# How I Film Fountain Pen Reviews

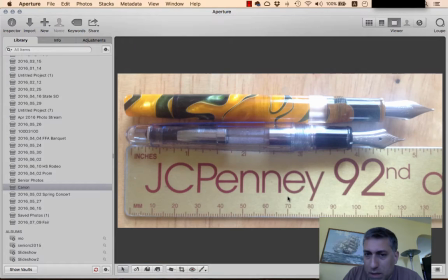1479s
And sometimes we let the perfect be the enemy of the good. And in this case, what's more important? I want the review up on time. I always try for a Thursday. So now I'm going to import all these pictures.
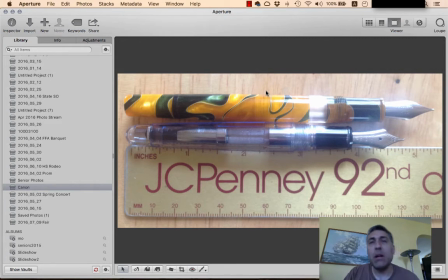1493s
Actually, I'm only going to import the length pictures because I think there's enough close-ups, now that I'm using a document camera, that you don't need the photographs. They'll go in my blog, but these length pictures, however many there is, three of them, are all going to be...
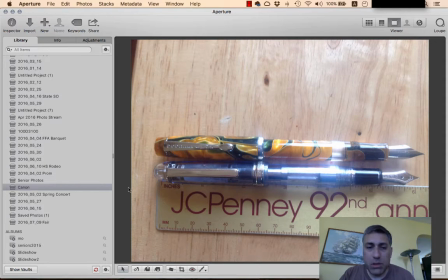1508s
Oh, I never cropped! These are what's going to go in my blog. Or, I'm sorry, in my video.
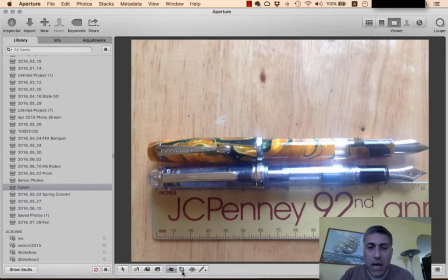1516s
I may slip, if I have a nice photograph here of the pen, I may slip that in to the end of the video as a cutaway.
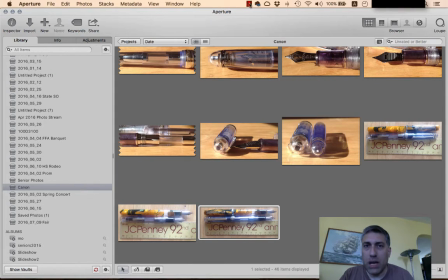1526s
But we'll see. Alright, so we'll talk to you in just a bit. Well, I've now imported a few pictures.
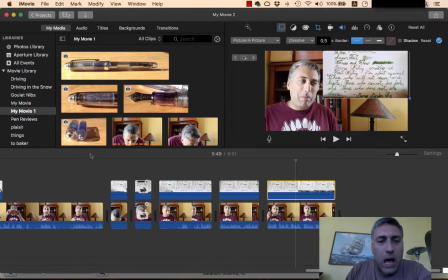1536s
I've now imported a few pictures that I can insert, either as cutaways or picture-in-picture like what you see here. And by the way, I've also shaved off a few more seconds. I'm down to six minutes and one second.
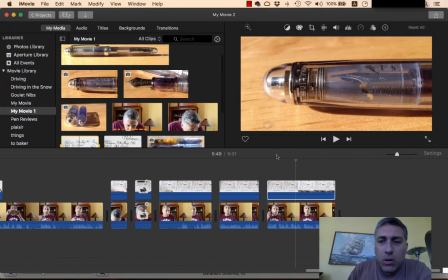1548s
I'll add about five seconds when I put the title in. But let me just show you at the end here how I would insert pictures.
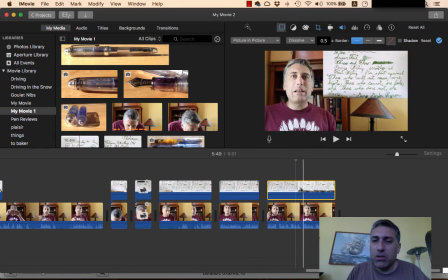1557s
So first of all, I have 21.2 seconds to play with here. And, you know, what information is being added by leaving that writing sample up? I can't think of it. So let's get rid of that.
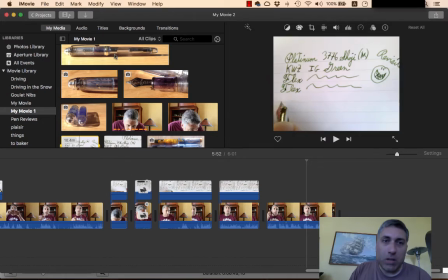1570s
wouldn't it be nice maybe let's look at the pen so I'm going to drag the
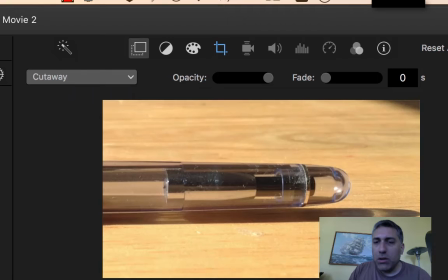1575s
picture down I'm going to insert it here and you'll notice it's in here as a cutaway
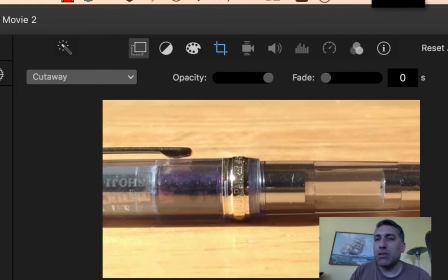1582s
I could do a cutaway but check out something else see how the picture moves
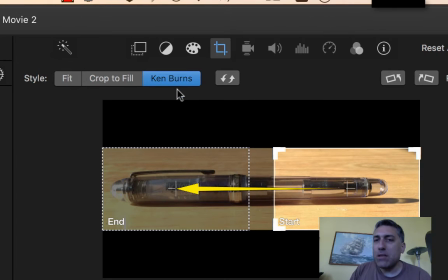1589s
now if I go to my style that's what's called a Ken Burns setting and that's a way to make
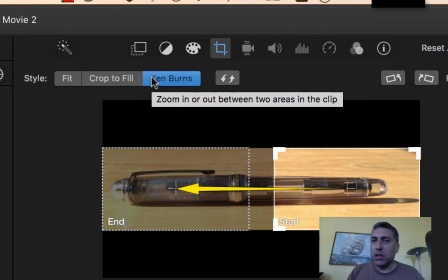1594s
something made with still pictures a little more interesting because they're not static.
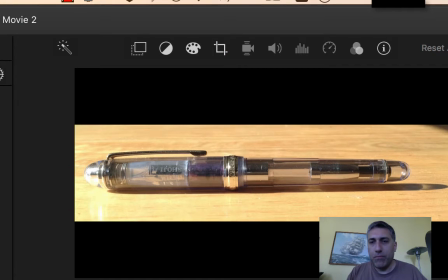1599s
Now what if I do a fit? Okay, we see the whole pen.
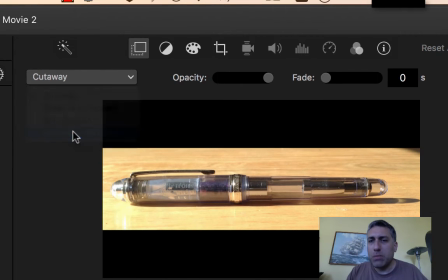1606s
But you know what? Let's look at my pretty face while I do that. So picture in picture. Small.
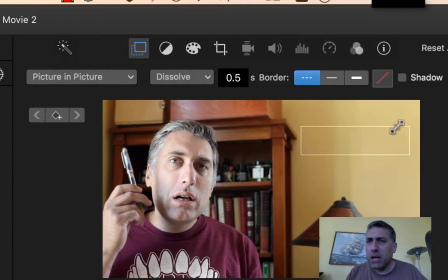1614s
Let's make it bigger. Not too big. I don't want to stab myself with the pen. Now that's not bad.
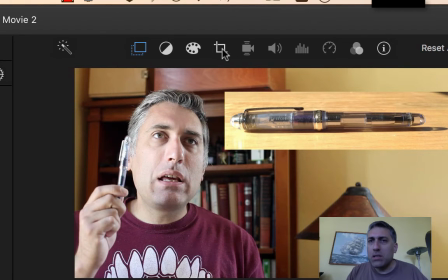1624s
We can see the pen. Just for giggles and snorts, let's see how that works if I do the Ken Burns effect.
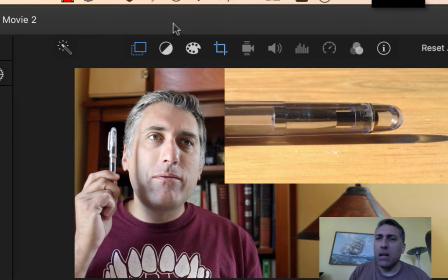1634s
I don't know too much motion I think. We'll just go with a straightforward fit.
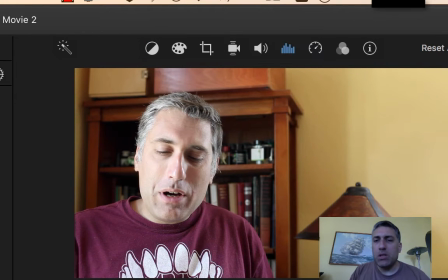1642s
Now might also be interesting to slip in a few close-ups.
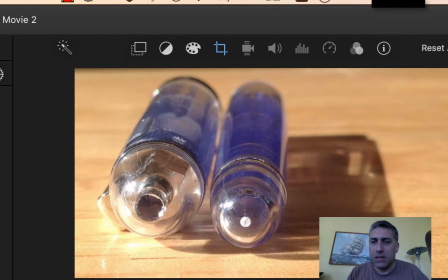1647s
Let's do a close-up of this. Now Ken Burns again.
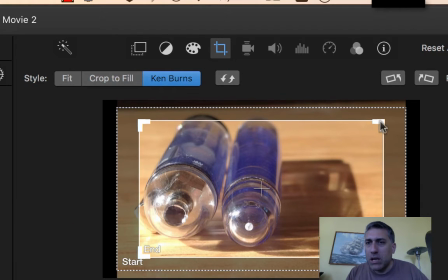1654s
I can adjust my starting and ending point with the Ken Burns. Maybe I'd like to focus more on that injection.
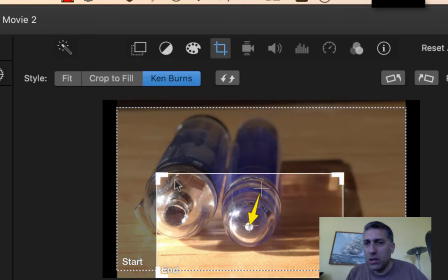1663s
Center it so it ends right on the injection. Maybe. Let's see how that looks.
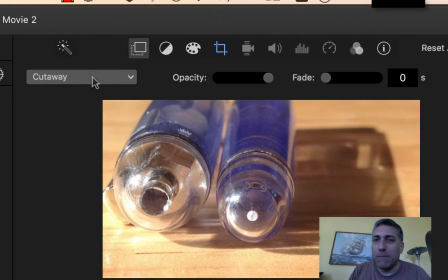1670s
Oh, and it's a cutaway. Guess what? Picture-in-picture.
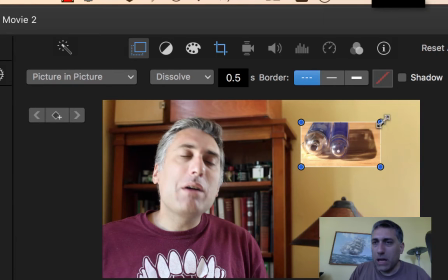1676s
So we'll make it big again.
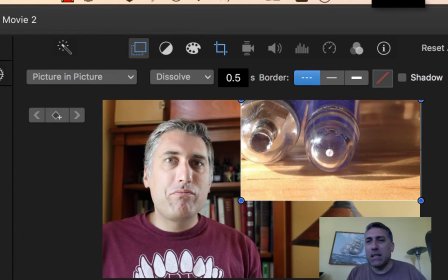1682s
Now you put too much motion beside me and that's distracting which is why
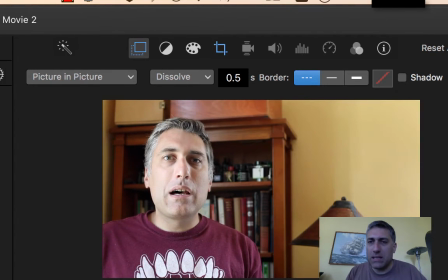1687s
they often do just do a still picture there but let's just leave it let's
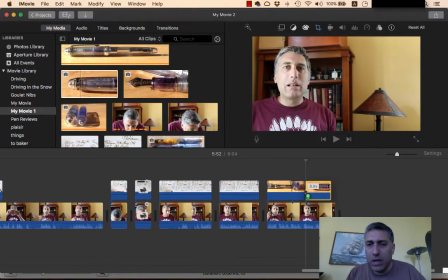1692s
throw in a close-up now once at eight seconds again I don't have
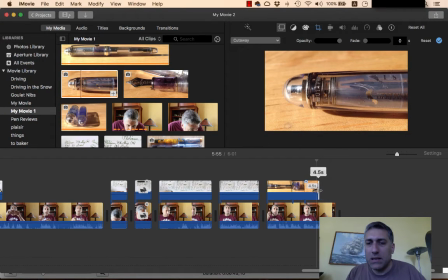1698s
to go eight seconds I think four seconds 4.2 let's compromise cutaway no we're gonna do picture-in-picture again.
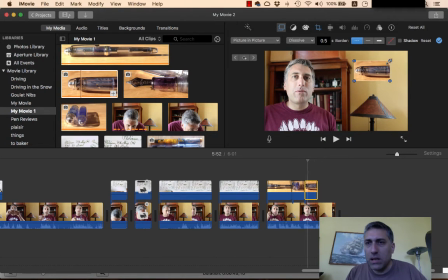1710s
I have to select it before I can edit its size. I think the cap is neat, so that's why I want this here. But you know what?
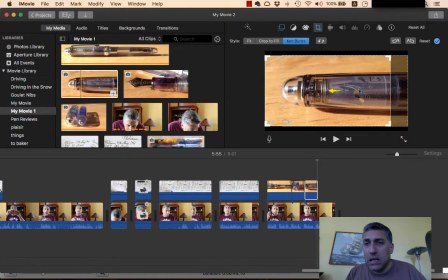1724s
Let's not do that.